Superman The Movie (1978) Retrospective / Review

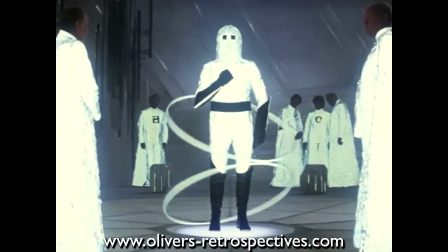504s
There is extended scenes of Krypton featuring new sequences of dialogue, and of the Krypton Security Guard, which did turn up on the DVD released in 2001.
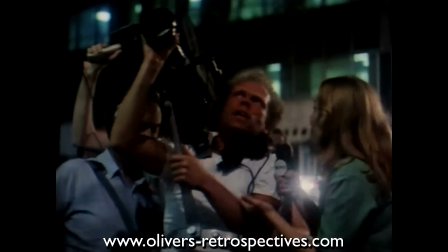512s
There were two great Zoptic shots of Superman that were left out of the theatrical cut.
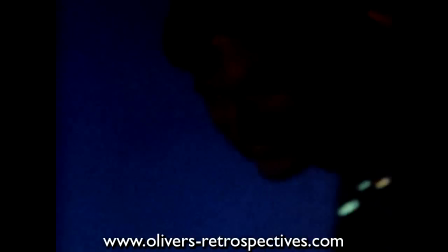517s
Just after Superman saves the helicopter and he flies off, and the media catches him as he does,
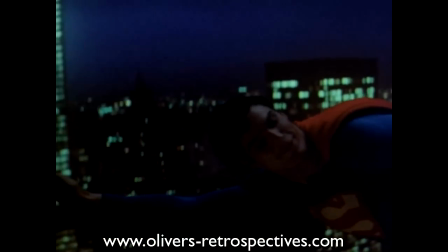522s
he flies past camera and the visual effect is impressive, and the lighting matches the background as he passes a skyscraper.
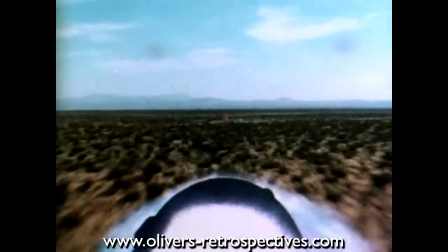528s
The other is when Superman attempts to stop the rocket, he flies down in front of it but it dodges him leaving Superman a bit puzzled, as he then chases after it.
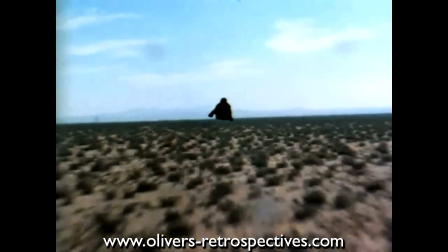537s
There There are loads of other moments that were obviously trimmed for pacing issues, especially as the cops follow Otis.
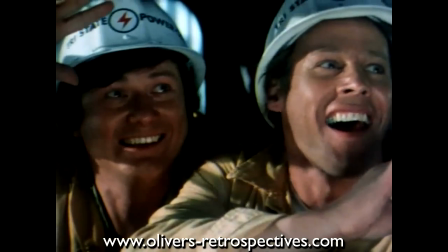542s
The earthquake sequence has many moments cut out and for good reason. Some come across as a bit campy and cheesy, and it does affect the flow of the movie.
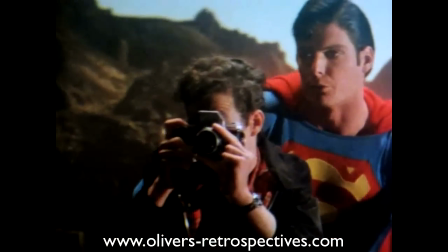551s
There is one scene I loved when Superman saves Jimmy and he lets him take a photograph of the destruction of the dam, which I think would have been nice to have been left in.
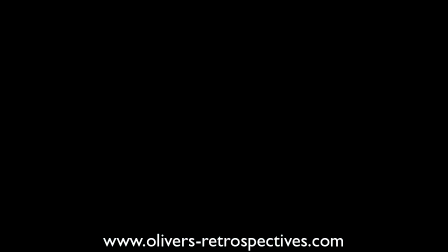559s
When I first started using the internet on a regular basis during the late 90s, there There was reports of Warners actually re-releasing Superman back into theatres, in a limited run which Superman fans were very excited by,
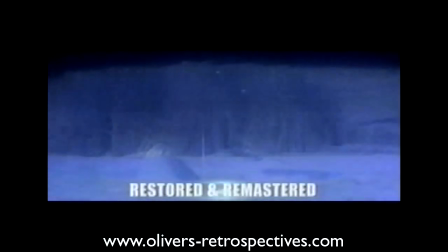571s
with the prospect of seeing it on the big screen, but to many of us, we were too young to have seen it at the cinema, or like me, weren't even born.
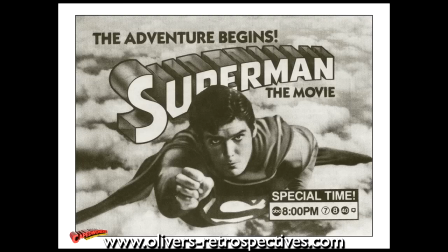579s
To many people, they grew up with Superman on the small screen, watching the film over the Christmas period or the Easter holidays.
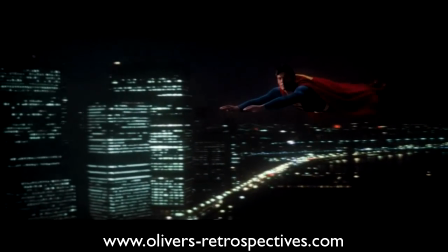586s
So to have a chance to see Christopher Reeve flying on the big screen was a dream come true, but Warner Bros decided against it.
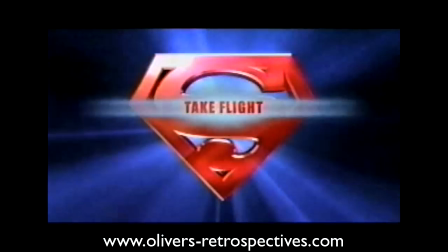593s
despite actually making a good trailer to promote its re-release.
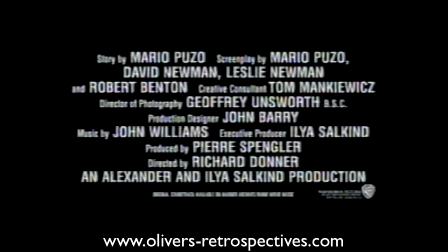596s
Some claim they chickened out and didn't think it would have worked or it would have interfered with their plans for a new Superman film.
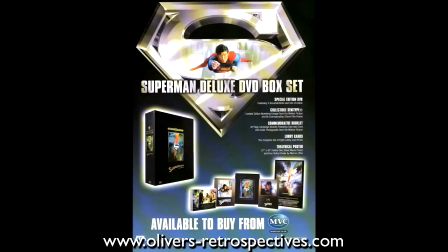604s
Warner Brothers' plans from the beginning was to release it on DVD. To many, they had not seen Superman in widescreen.
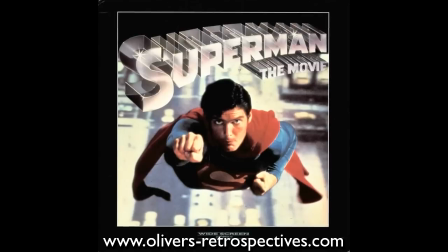610s
For the fans in the USA, they had to own a Laserdisc player to get a chance to see it or for people like me in the UK,
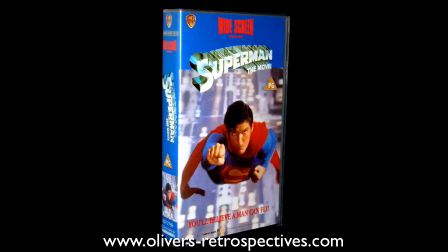616s
it was released on VHS in the early 90s which my dad thankfully bought for me on my birthday one year.
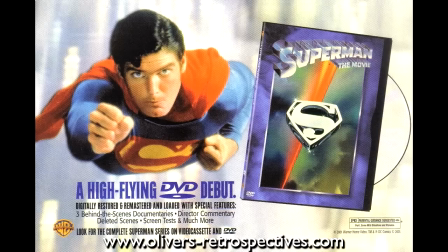622s
The DVD release had a lot of hype, down to it being remastered and featuring all new documentaries.
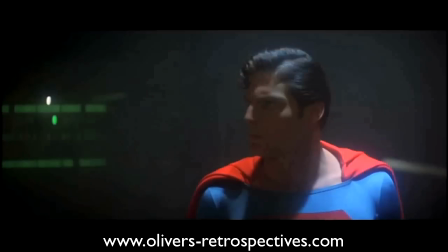627s
The new cut featured new scenes, but to many, say, hardcore Superman movie fans,
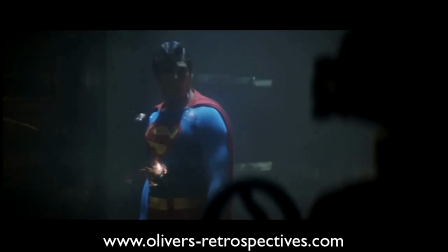631s
they had already seen many of these scenes down to the fans online sharing the TV cuts with each other, but it was now a chance to see them in widescreen and all cleaned up.
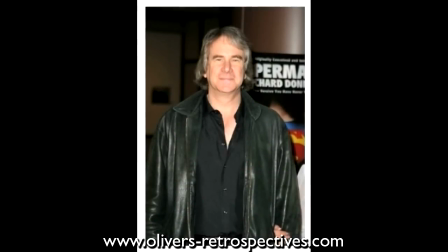641s
The editor and supervisor of this DVD release was Michael Thor, who later went on to work on the Donner cut of Superman 2.
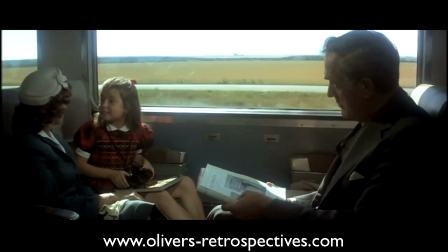647s
The scenes he put back in into this new cut left many divided and I personally think affected the pace of the movie.
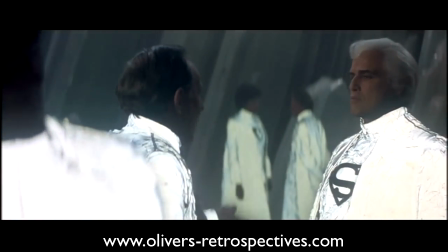654s
I enjoyed all the new Krypton content,
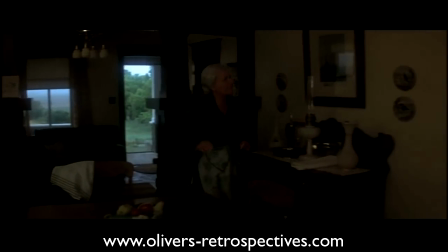656s
the stuff with his mother in the morning attempting to wake up Clark however doesn't work at all and the lighting is totally different in the next shot.
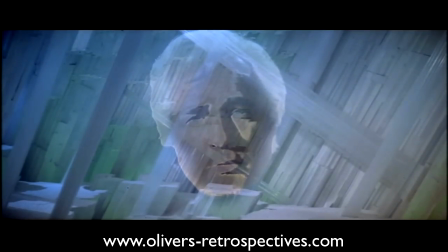664s
The scene where Kal-El talks to Jor-El about his first night out as Superman, I always enjoy watching. It's a great moment between father and son and strengthens their relationship when it comes to Superman 2.
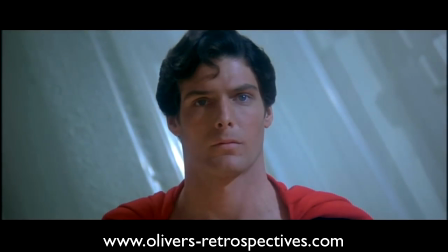676s
And plus it's always good seeing more of Marlin Brando.
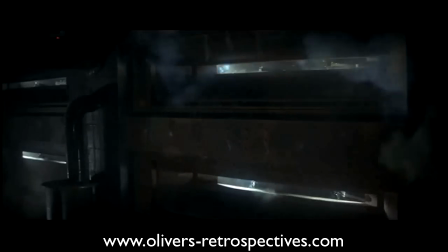680s
When Superman first encounters Lex Luthor he is led into a trap and gets shot at, set on fire and frozen.
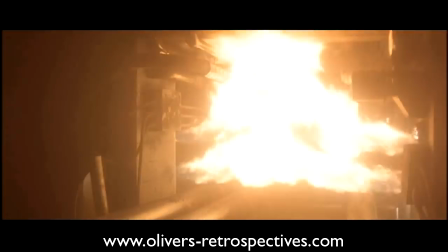686s
The effects in this scene are amazing for the time and adds the extra element of traditional comic book action,
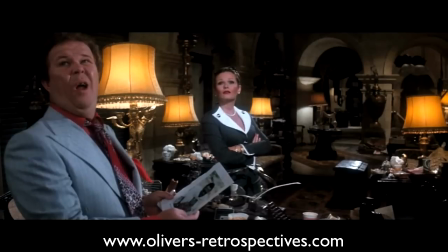692s
but the scene before where Lex, Otis and Miss Tesmacher discuss Superman's weaknesses,
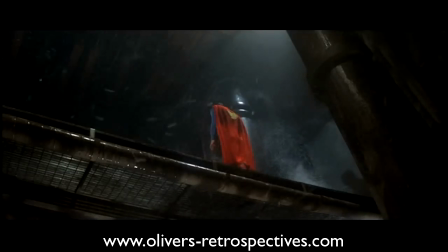696s
Otis says firing bullets can't hurt this guy so it kinda makes this scene redundant because Lex knows his trap won't affect Superman, and the editor Stuart Baird probably cut it out for that reason, but hey, it's still a great scene.
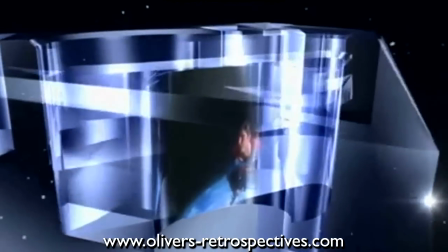709s
The DVD came with a new remastered 5.1 Dolby mix, and it also featured new sound effects.
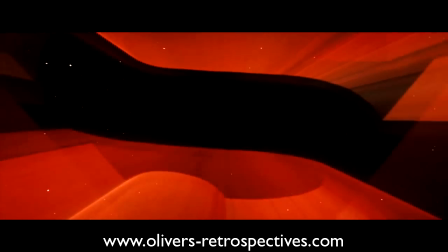715s
The new sounds kick in straight away during the title sequence. Many jokingly said it sounded like someone slamming a door when a Superman logo blasts on screen.
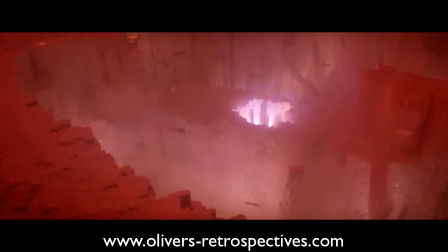724s
There were also new sounds for the destruction of Krypton and many of the action scenes later on.
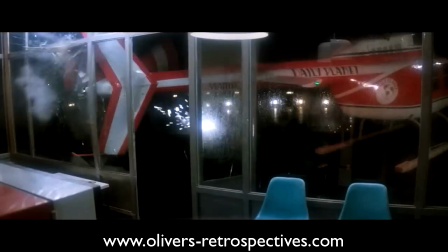729s
It was all professionally done and many enjoy the new mix.
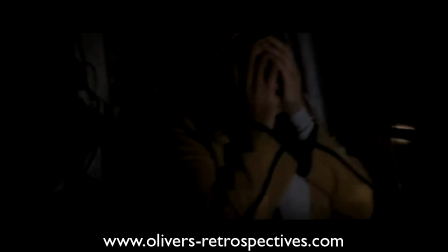733s
I still prefer the old 70s mix but it's still fun to enjoy the film in full 5.1 surround sound.
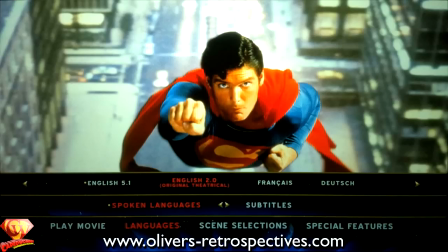739s
It's good to have the option to change from the old to the new mix.